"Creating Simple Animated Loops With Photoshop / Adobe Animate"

After Effects, I know a lot of people use for animation or Blender, but honestly, this is just the most familiar to me.
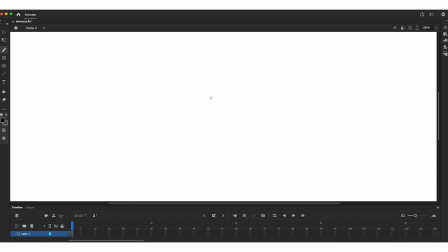4:14 So, okay, so my process here is very simple. I'm going to be drawing things with the brush tool in black and once
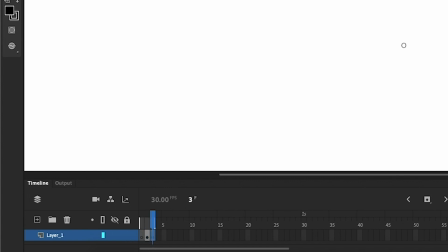4:23 I draw a frame I press F6 to make a new frame I delete past drawing and I do a new one.
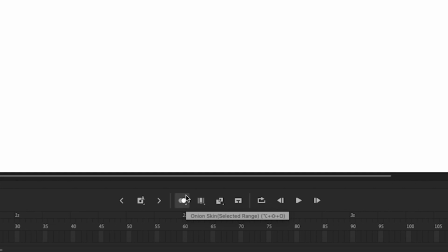4:29 One of the most important features here is the onion skin feature which means that I can see an outline of what happened in the frames earlier
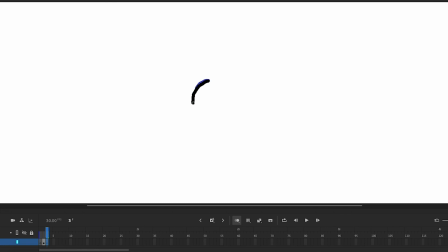4:36 which means that I can just match it up and make sure that things are lining up correctly and just judge how much things are moving by as well. There's a couple of like laws of animation if that's the thing with regards to speed so when things move it's quite cool to have them kind
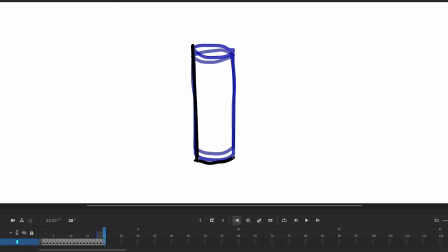4:52 of start fast and slow down gives it a more kind of fluid elastic kind of motion and that's really just thinking about how many frames things are taking to happen so maybe at the start there's a lot of movement that takes place over just a few frames and towards the end there's a lot of
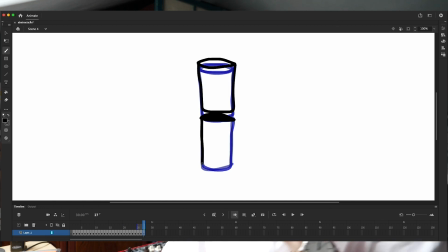5:09 frames of very gradual movement which will make things move in all fluid way but you know it's of a long process.
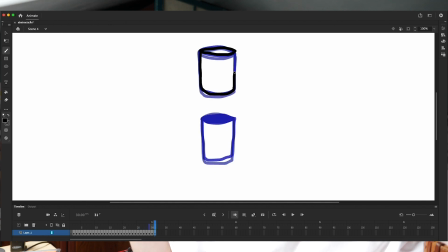5:16 You just put a podcast on, listen to an album and just draw away. So lastly we're going to create a rotoscope piece.
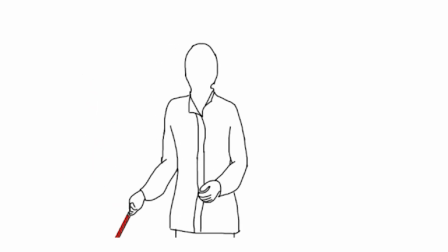5:30 Rotoscoping is an animation style created by drawing over video footage as a reference. It ends up with this kind of strangely realistic but not real look because it is based on a real piece of video or like real movement that happened. So I'm creating a simple animation of a hand opening and closing. I don't really know why, but I just think it'll look cool. So I'm going to shoot this video on my phone, which is just going to shoot this movement. Again, I'm going to airdrop this over to Flash. I mean Adobe Animate.
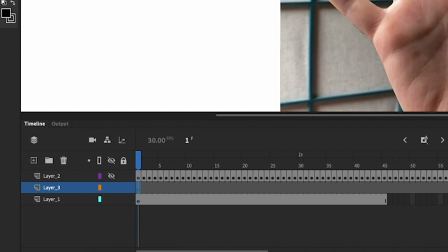6:05 Once I import this file, I'm going to put it on the bottom layer. I'm going to lock that layer. Then I'm going to add a second layer with a white rectangle set at 50% opacity.
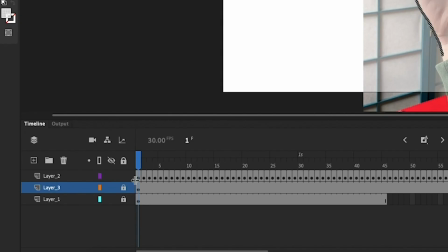6:14 And then a third layer, which will not be locked. and that's what I'll be doing my frame-by-frame animation from here it's just a case of drawing over each
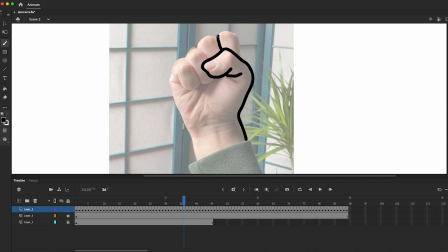6:23 frame this stage is kind of boring but it's weirdly therapeutic for me I don't know there's something nice about just a really repetitive
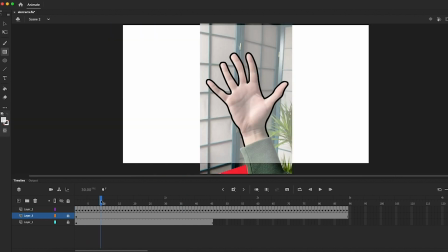6:31 task I can just get lost in this for a couple of hours and after the drawings done I will hide the two layers underneath and see how it looks I might want to go in here and there and tidy up some parts but maybe even adjust the timing slightly but I think that works pretty well.
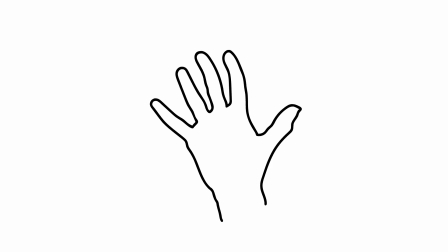So that's some of my process and guys I'm at the very early stages of creating these animations so I'm gonna be making these for a little while longer and putting this video together but if any of you are feeling inspired and you know you want to try this out for yourself I'd love to have some more animated pieces to work with so feel free to create your own hand-drawn loops of some beautiful things and you can send those to me at hello at riversandrobots.com and if i like them i will put them in the actual lyric video so you guys can play a part in this video but if you're watching this after august 2020 by which point the video will hopefully be done so please don't keep sending me animations for many years to come um but of course you can just use these techniques for your own projects too and hopefully you've enjoyed something of seeing behind the scenes of how this is done. Maybe learn some tips for your own projects. That's all for today. And we'll see you soon in another video.